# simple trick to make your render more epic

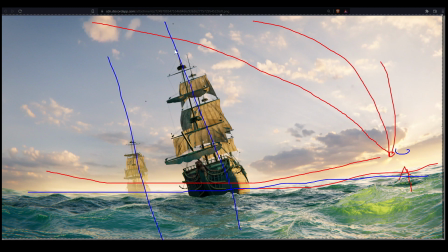[3:58]
So that this slanting definitely contributes to a sense of movement, which in turn contributes to a sense of, you know, epic, epicness, if I could put it that way, so yeah, just a few observations,
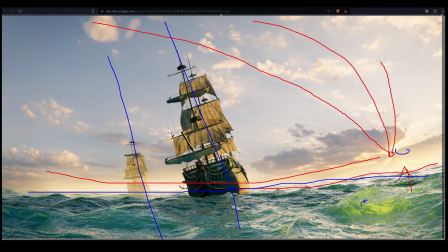[4:17]
now obviously the lighting, I mean, I've got like sunlight coming through the waves here, that all just helps a little bit, but okay, let's jump into the blend file, and I'll show you how I put this together,
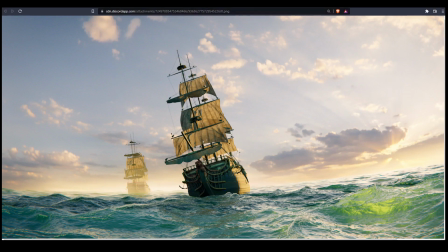[4:27]
and how I basically broke literally every rule about physics,
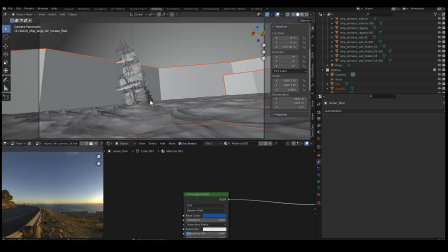[4:31]
and whatever else yeah so this is the this is what
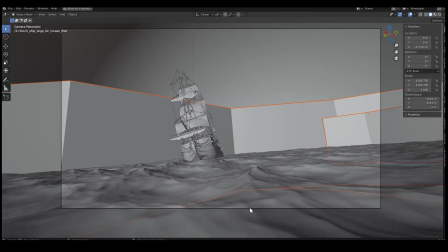[4:37]
you see but this isn't what gets rendered because if you click on this camera and you
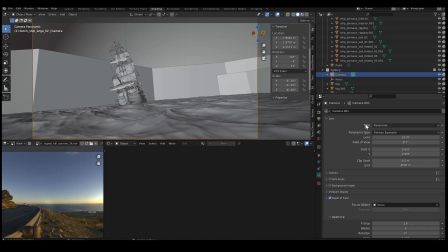[4:42]
go into your camera settings I have you'll notice here I have my my render mode set to panoramic that is that's like a fisheye lens I believe that's like a really it's it's a very very
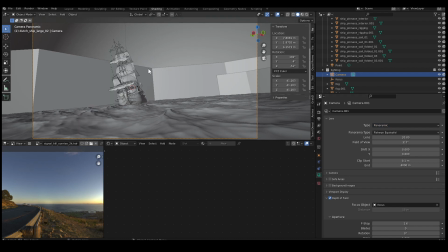[4:55]
yeah here it says fisheye equi solid whatever that means it's a very wide lens and I I've set it to 20 here,
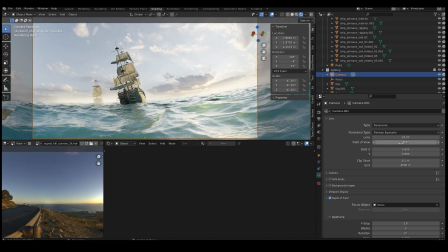[5:03]
I don't even know, 20 millimeters? I'm not even sure. And in the field of view, 370.
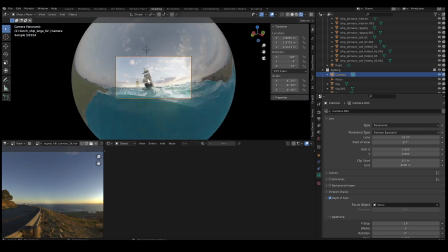[5:09]
So if I zoom out, you can actually see what's happening.
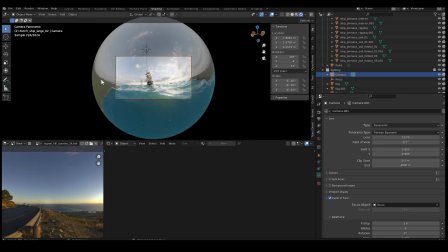[5:12]
And I can make this effect more extreme if I decrease this lens width here.
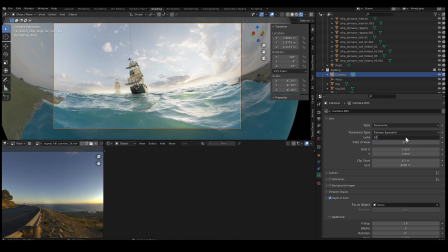[5:20]
So at about 10, you know,
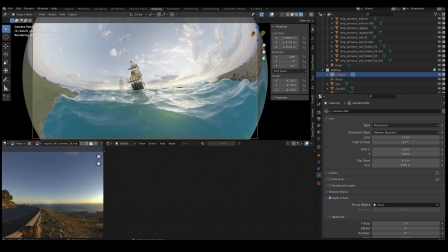[5:23]
you basically got a fisheye and you can see it somehow it just helps that sense of motion that you saw in the so this camera setting here is like 90% of the effect that
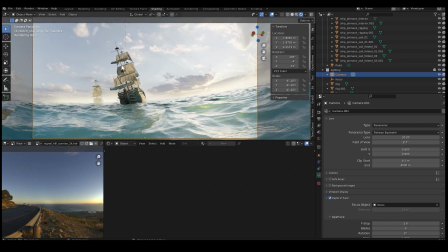[5:36]
I got so that's one part the other part of this thing is
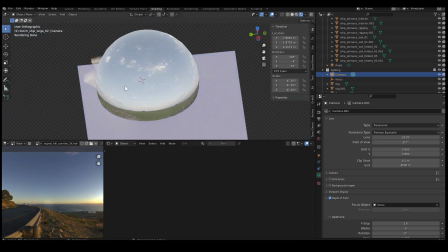[5:41]
I'm actually cheating the background background is a giant sphere
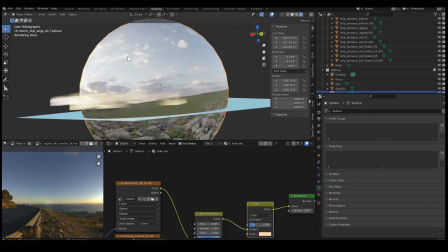[5:46]
and you you wonder why I did this well there's two reasons one reason is this
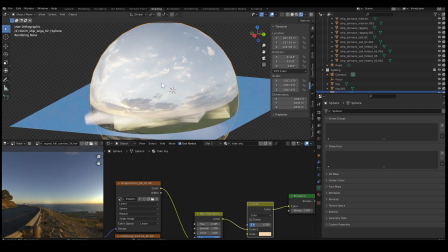[5:51]
sphere isn't actually causing casting the lights it's just there for show I've got a different background which I which has slightly better lighting in my opinion it gives the right colors and in this one I like how it looks so I'm literally using um uh I believe this one
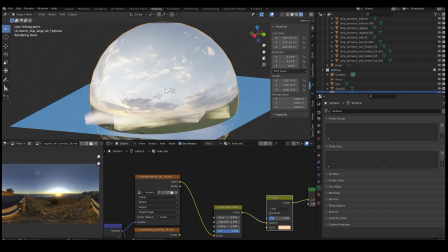[6:09]
yeah this one for the lighting because it has really nice color and I have this one for the looks and they both have the sun exactly in this position coming in from
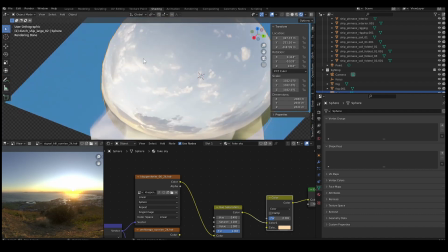[6:17]
well not exactly but it's like very close um and the reason I have this on sphere I could just put it on a plane put it in the background but it would completely ruin
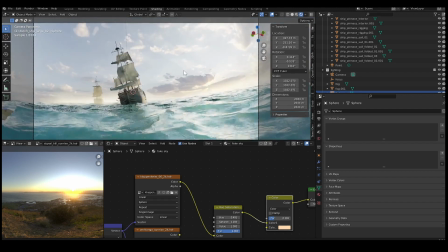[6:27]
that curved sense that we we talked about earlier so one reason you put it on a plane is
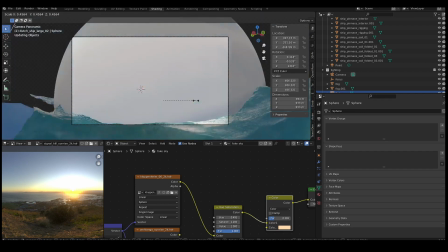[6:33]
because you can select the plane and literally scale it up and down until you get that really nice
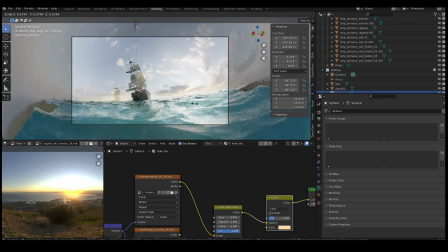[6:42]
effect and if you scale the plane smaller in theory it will curve
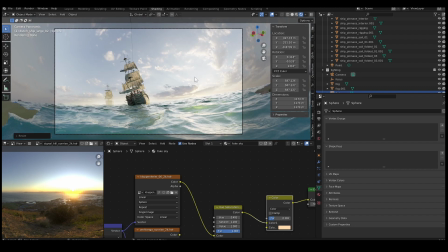[6:48]
the clouds around even more and it creates like a really beautiful like swirly cloud effect and this is something that you see a lot in uh like
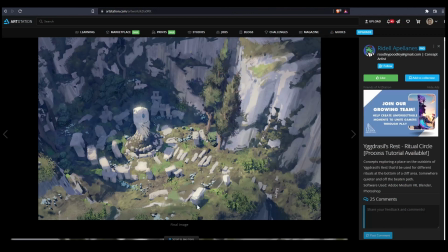[6:59]
like concept art like this like notice how the lines in this image are
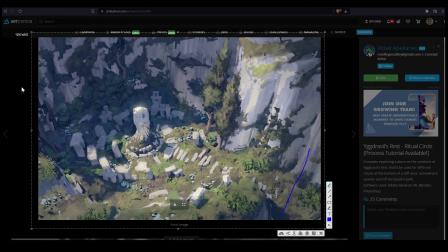[7:05]
basically here the lines are pointing like this here they're pointing like this um and that's for a reason it's it's it's using a really wide lens because it's trying to convey a sense of scale and movement.
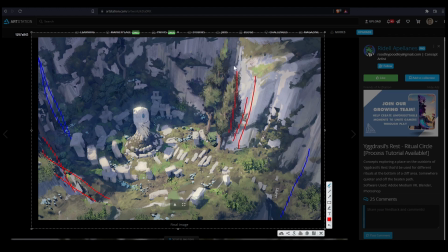[7:19]
Well not necessarily movement here but like it's extremely effective at conveying like it feels like you're really there looking down onto this thing here.
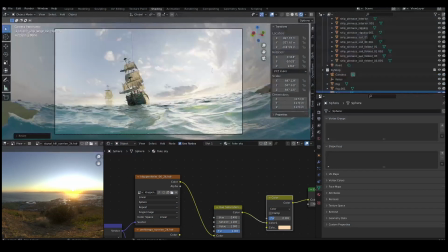[7:29]
So same idea and it's a very simple trick that you can use this with the sphere to get the Sun position exactly right and get the cloud positions like really in a way that you know adds to the composition.
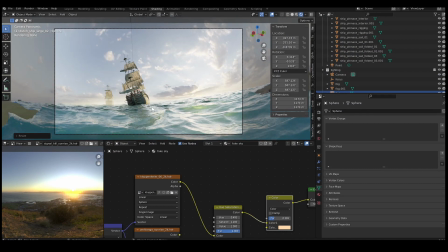[7:45]
so yeah that's just basically that's basically everything that I do to break you know physics basically I separated the the focal length of the background from the focal length of the camera and I separated